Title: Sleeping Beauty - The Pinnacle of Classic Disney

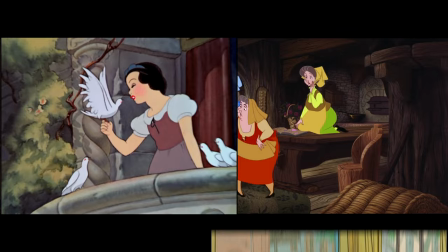Consider the stark contrast of Sleeping Beauty and Lady and the Tramp when compared to every Disney film which came before and the 2 decades of film that came after,
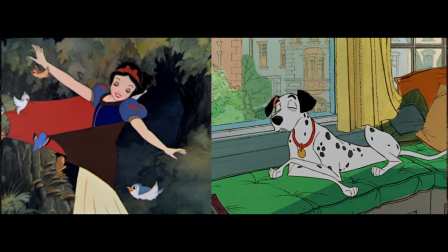which were all presented in the 1.35 to 1 Academy ratio.
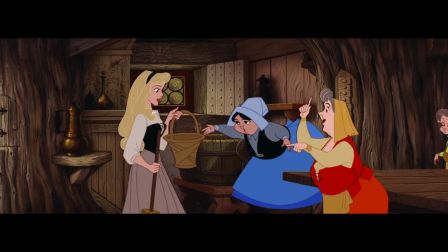And you can see how these 2 stories, and especially Sleeping Beauty, feel like exceptional achievements within the history of animation.
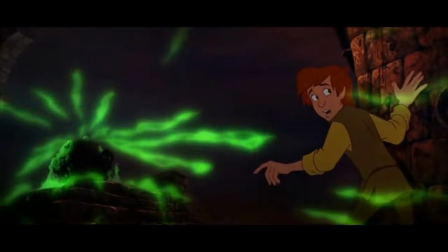Due to the massive budget of Sleeping Beauty, it wouldn't be until the ill-fated Black Cauldron in 1985 that Disney would return to Super Technirama,
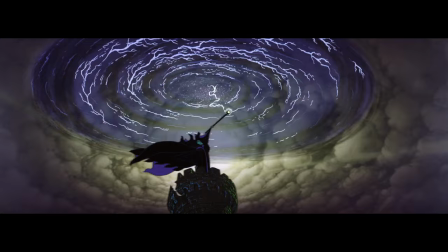settling on standard widescreen presentation from then on. The result of Sleeping Beauty's presentation is an expansively widescreen framing that
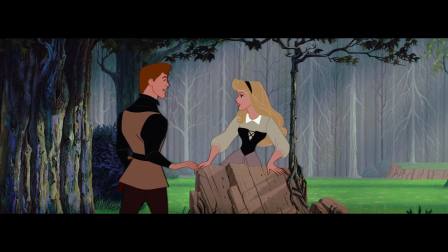encapsulates both character and audience in a fantasy world that allows foreground, background, and action to be showcased at every second.
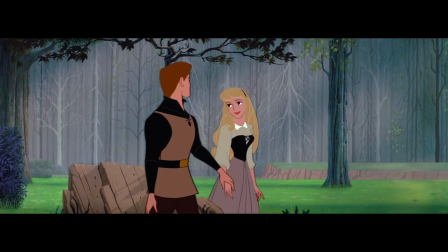We can see the specific advantages of the ratio in Aurora and Philip's forest dance,
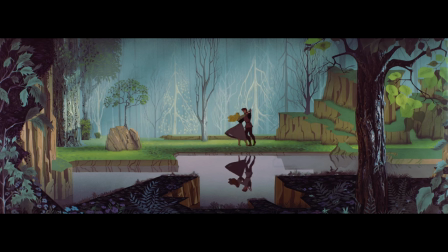where the Disney team has the couple gracefully waltz along in a still frame.
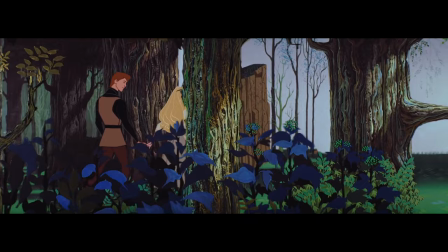This allows audiences to capture their intricate movements, their stunning reflections in the water,
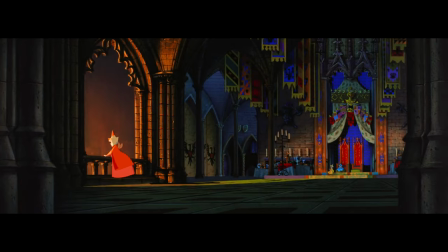and the delicate framing created by the forest around them without cutting to these individual elements.
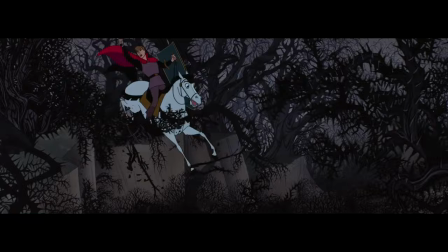Likewise, the massive halls within the castle at the film's start and the enormous forest of
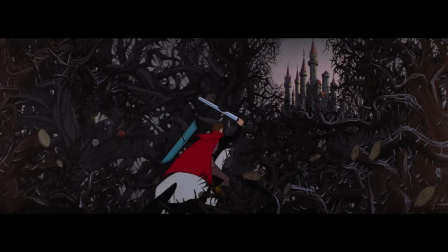thorns that plays as the setting for the film's climactic showdown are allowed to be expansive,
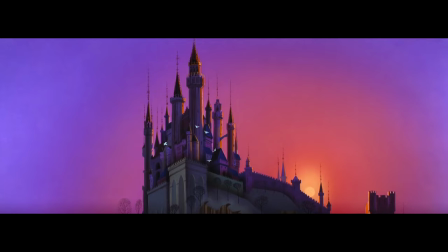feeling like living and breathing worlds instead of incidental background.
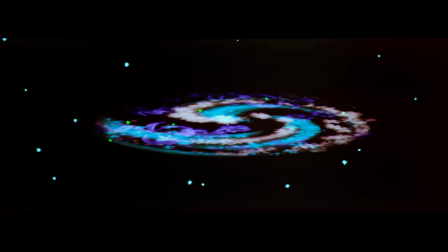The result is a fantasy setting that is just as important and iconic as the characters that live in it.
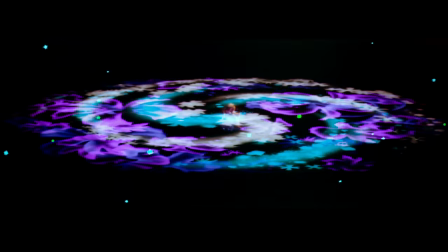This world is complemented by composer George Bruns' adaptation of Tchaikovsky's Sleeping Beauty ballet,
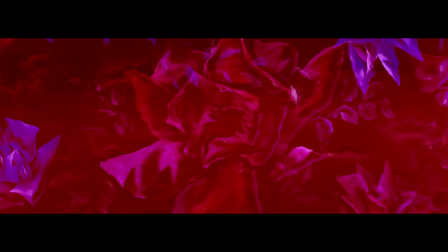a gorgeous and stately score punctuated by the enchanting Once Upon a Dream and its two reprises throughout the story.
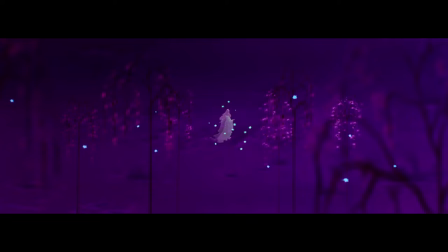These decisions show Sleeping Beauty to not be the result of sudden inspiration and experimentation,
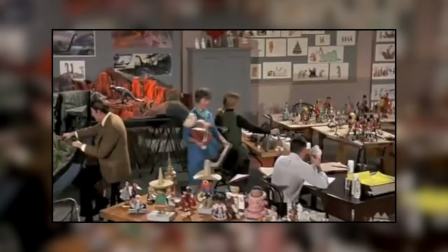but rather as the culmination of many years of growth and experience within the studio.
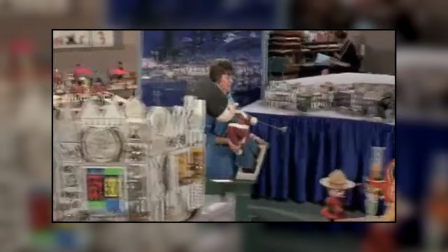While Walt Disney was also busy in both television and the development of Disneyland at the time of the creation of the film,
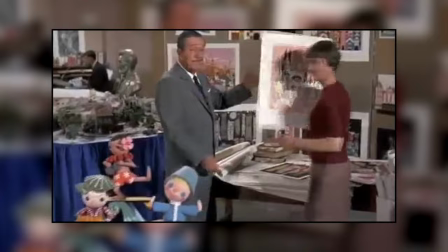it's clear from the experiences relayed by the many involved with the film's development that the studio head was heavily invested in Sleeping Beauty's formation.
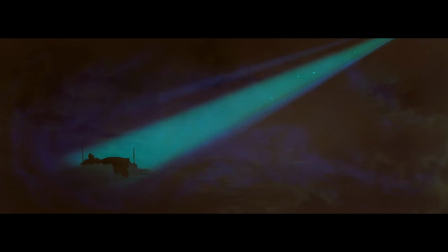The entire film feels crafted to showcase and meditate on this gorgeous art,
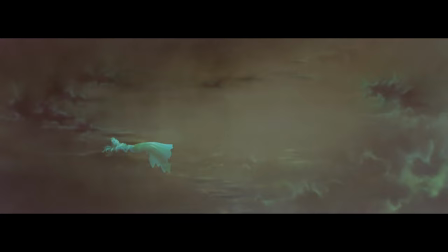largely avoiding the comedic subplots of most Disney films both before and after in an effort to stay focused on the main narrative at hand.
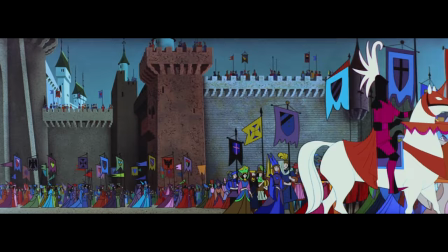It's perhaps why Sleeping Beauty is one of the most serious-minded yet slowest Disney films of the studio's early decades.
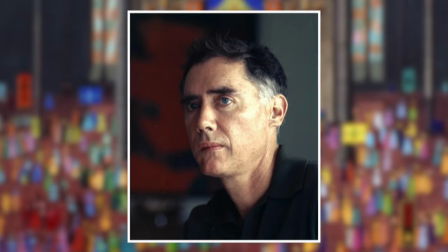And while the process of creating an animated film is ultimately a collaborative one that takes elements from the styles of numerous artists,
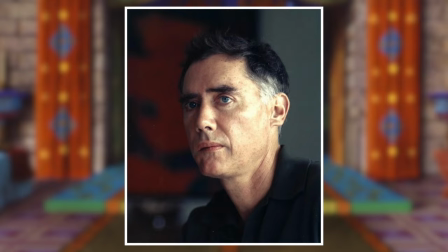the source of the iconic look and feel of Sleeping Beauty can be found in acclaimed background artist Ivan Earle. The art style of Sleeping Beauty finds its roots in the Unicorn Tapestries, a series of 7 pieces of medieval art housed at the Met Cloisters,
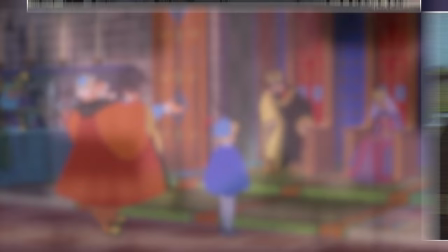which were brought to the attention of Walt Disney by story artist John Hench and given initial life in the sketches of Kay Nielsen.
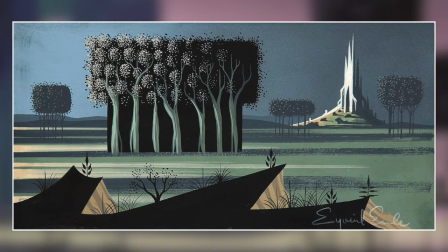Ivan Earle built off these ideas in the following years and infused the art with a Renaissance style,
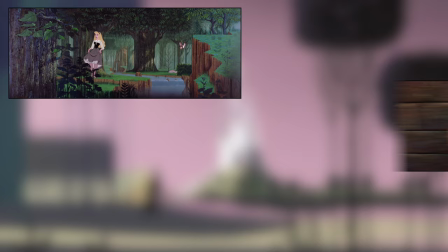taking an extremely detailed approach to the world, which can be seen in the bark of forest trees,
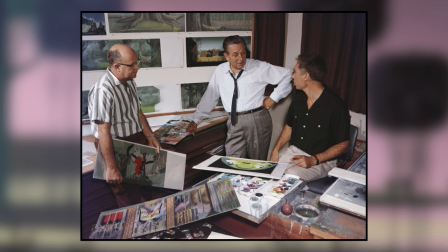divots of castle wall stones, and hanging drapes that add a softness to this fantasy world.
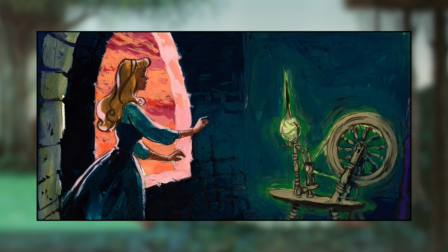Walt was committed to Earle's modernist interpretation of medieval settings,
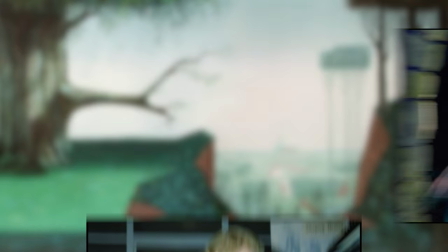instructing all artists involved in the creation of the film to match his approach in their character designs and color choices.
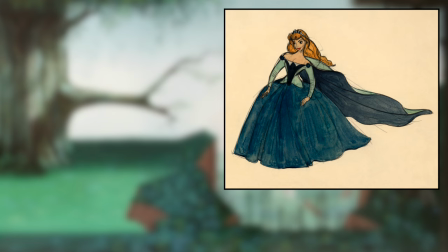In particular, character animator Mark Davis found inspiration in Earle's style when he created the models for Aurora and Maleficent,
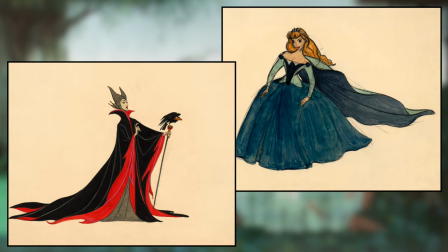bringing characters to life that embodied the formless designs of the world around them.
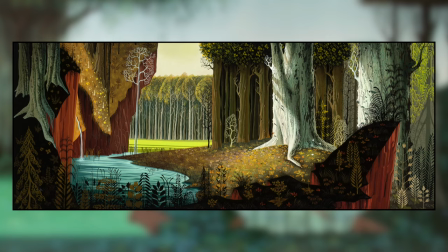However, the difficulties that came from Earle's designs not only led to an incredibly slow creative process,
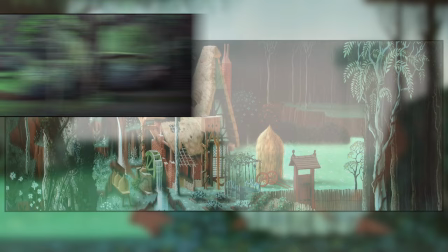but caused numerous fights behind the scenes.
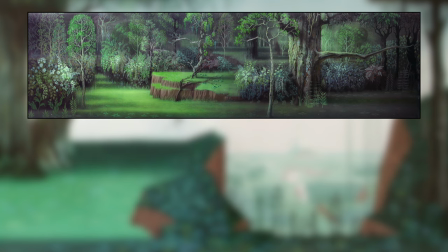Earle and Geronimi clashed over their conflicting approaches to animation, and when Earle left the studio in 1958,
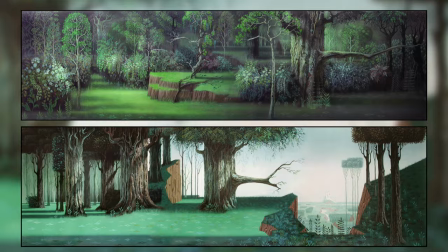the supervising director softened his background art to fit a more classic Disney style.
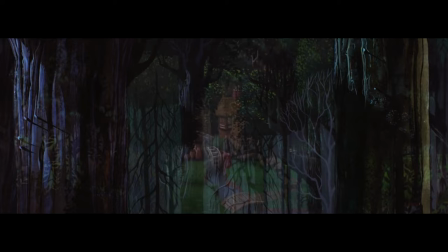But for all these details, the world of Sleeping Beauty is dynamically explored,
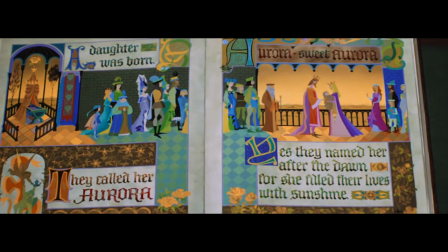with a motivated camera consistently moving through and searching about its many locations.
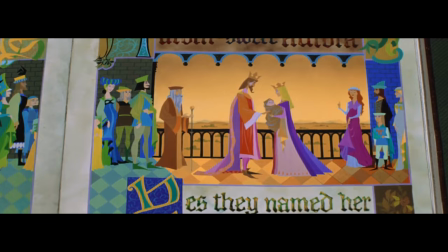Whereas the opening storybook pages of the film showcase a simplistic,
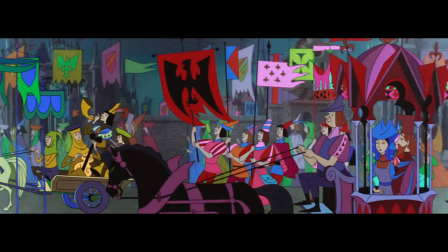flattened style that is more highly evocative of early Renaissance art, the film animation quickly establishes a large depth of field.
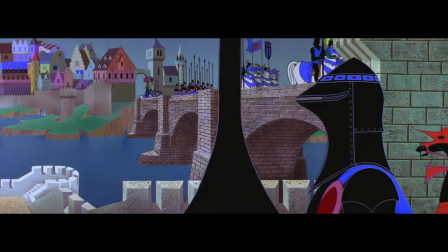Both foreground and backgrounds shift within the frame, contrasting the movements of characters with a vast surrounding geography.
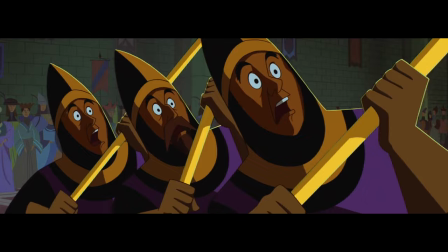This world is gorgeously lit with shifting lighting sources, including soft dusks, roaring infernos, and the demonic glow of Maleficent herself.
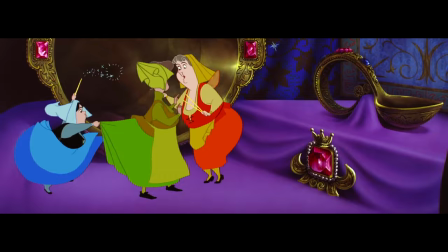That meticulous and seamless blend of static background with moving animation cells
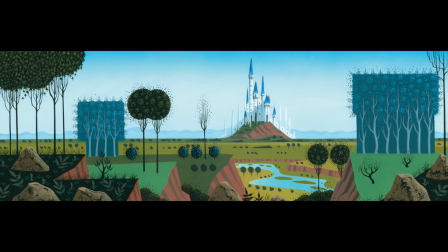avoids the obvious mismatch of cell and frame that often comes with lower budget animation.
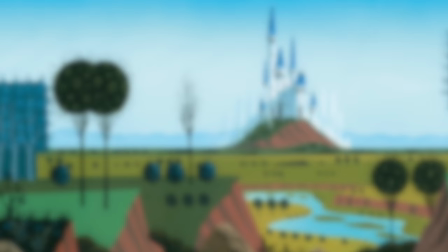Earle's blend of modernist style and medieval setting literally built the look of Sleeping Beauty from the ground up,
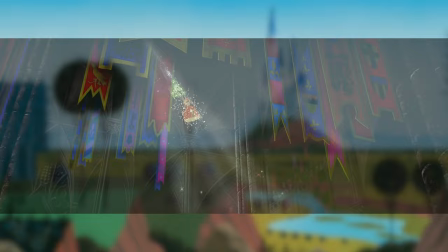with Disney insisting that his character animators compose their subjects in a manner that suited the world they inhabited.
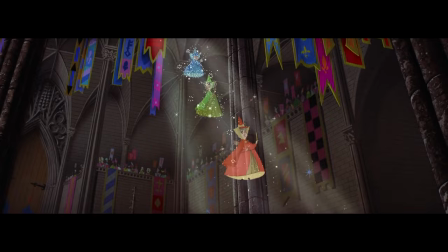It's a far more formal and mannered approach to character animation than what can be
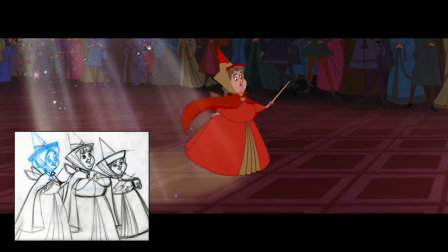seen in the malleable and highly expressive design seen in the films before and after.
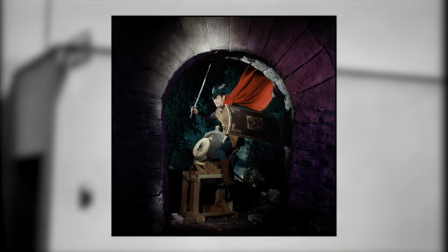Even characters as heightened as the fairy godmothers are typically set within the boundaries of real human movement.
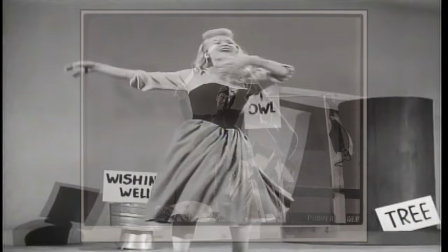In conjunction with these animation rules, Disney insisted on filming live-action references for his animators.
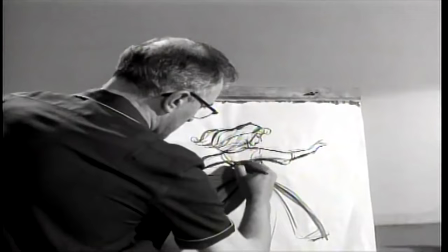And while Helene Stanley had previously acted as a character model for Cinderella before modeling for Aurora,
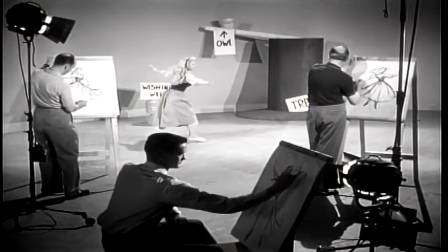the matching of animation to real life was far more extensive in Sleeping Beauty.
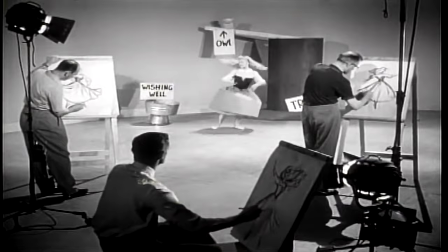Actors were chosen and performed every scene in the film in costume, with Disney insisting on creating models that were as grounded in flesh and blood as possible.
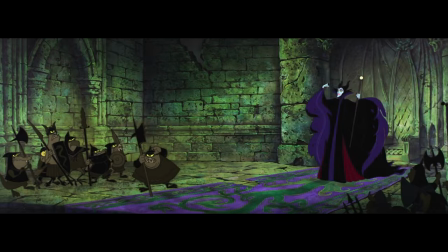The result is a consistency between both characters and world that creates a cohesive experience designed to irrevocably tie these two elements together,
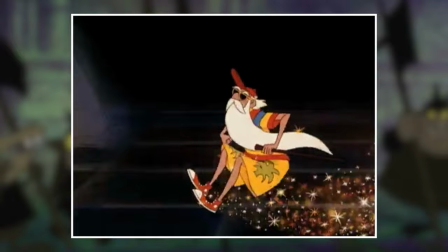rather than contrasting them, as can be seen in some styles of animation that seek to highlight the cartoonish nature of their narratives.
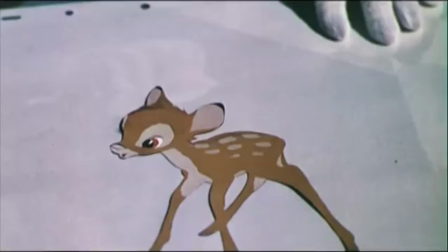During the cel animation process, Disney's scores of cleanup artists would first paint the outlines and details of each character,
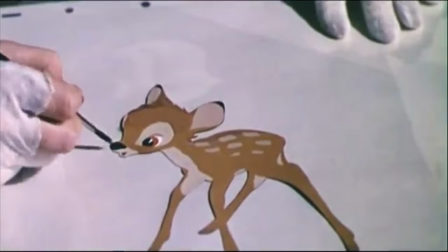allowing the paint to dry before flipping it over and coloring in the characters from the opposite side of the cel.
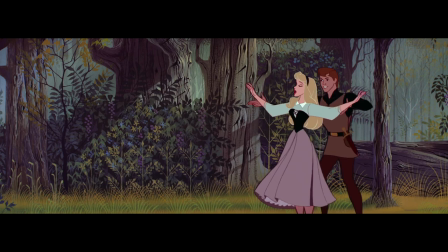The result is an incredibly rich and robust animation for each figure.
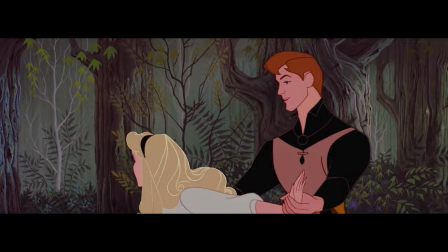The details can be seen in the vibrancy of the color and gorgeous animation of movement on the screen.
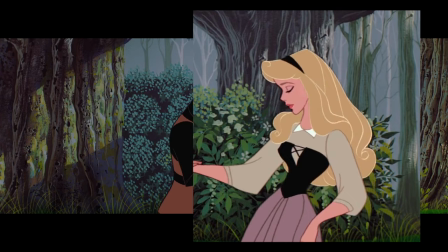Aurora's hair in particular highlights the painstaking animation process, with each curl moving and bouncing along with her actions.
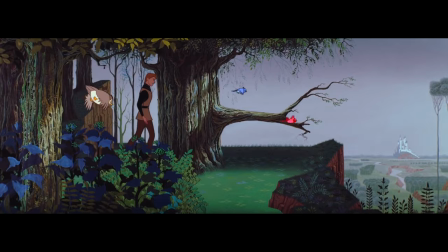The two-tone details created by a hue difference between line work and fill-in colors making it incredibly eye-catching.
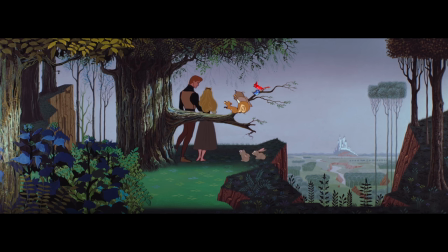Perhaps it's this consistency within a more grounded approach that makes the detailed animation of Sleeping Beauty so impressive,
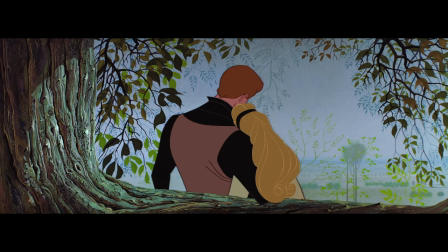as every element created by the animation team is on full display within a believable world.
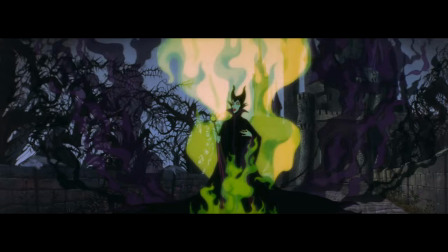It's also the reason behind the unforgettable terror of Maleficent.
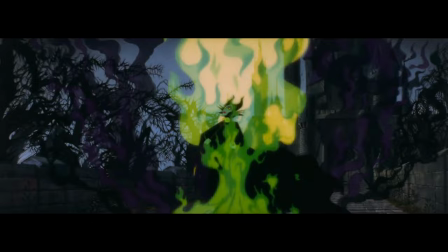Now shall you deal with me, O Prince, and all the powers of hell!
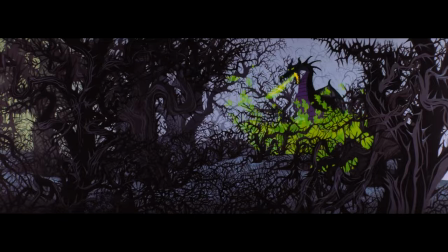Her lurking evil and eventual deadly transformation colors and corrupts the world around her without altering the reality of the locations.
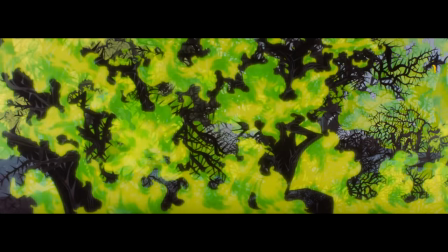The bright and comforting colors of the first two acts give way to sickly darkness and unnatural fire,
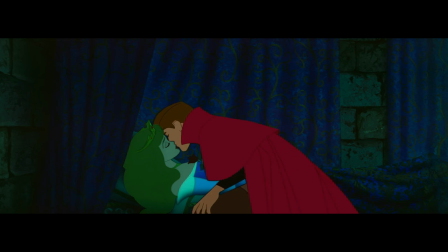impressing a danger upon both hero and audience that, when overcome, gives way to restoration and happiness.
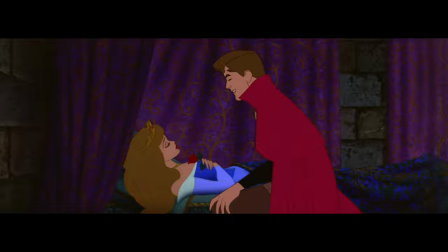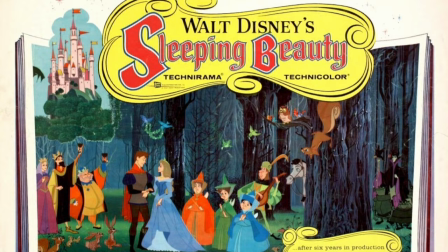The result of the blood, sweat, and tears poured into the making of Sleeping Beauty?
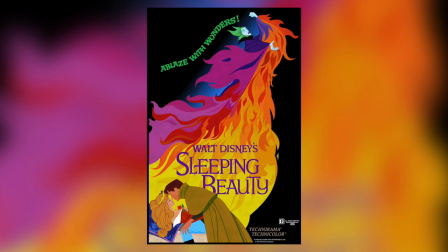The film was a box office disappointment, only making $5.3 million in its initial run against a $6 million budget. Critically, the film was met with solid, if unenthusiastic, reviews, with most praise going toward the animation.
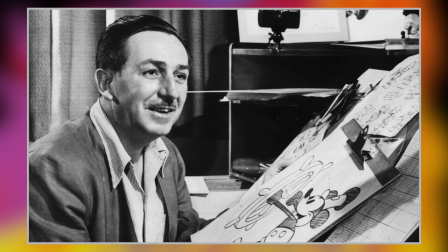It was a result that hit Walt Disney hard, with the creator briefly considering putting an end to the studio's animated output
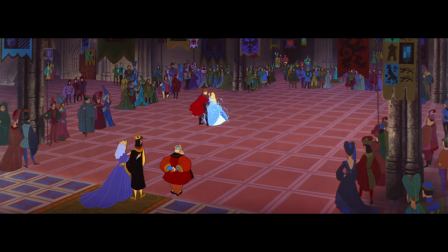due to how expensive it had become and considerable layoffs impacting the team behind the film. It was the end of an era.
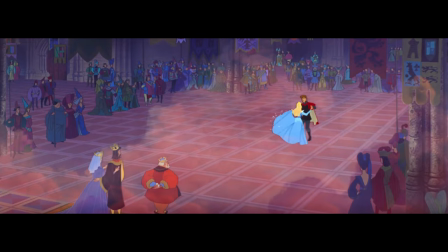Nevertheless, Sleeping Beauty steadily gained prominence within the genre, eventually becoming heralded as a classic piece of animation.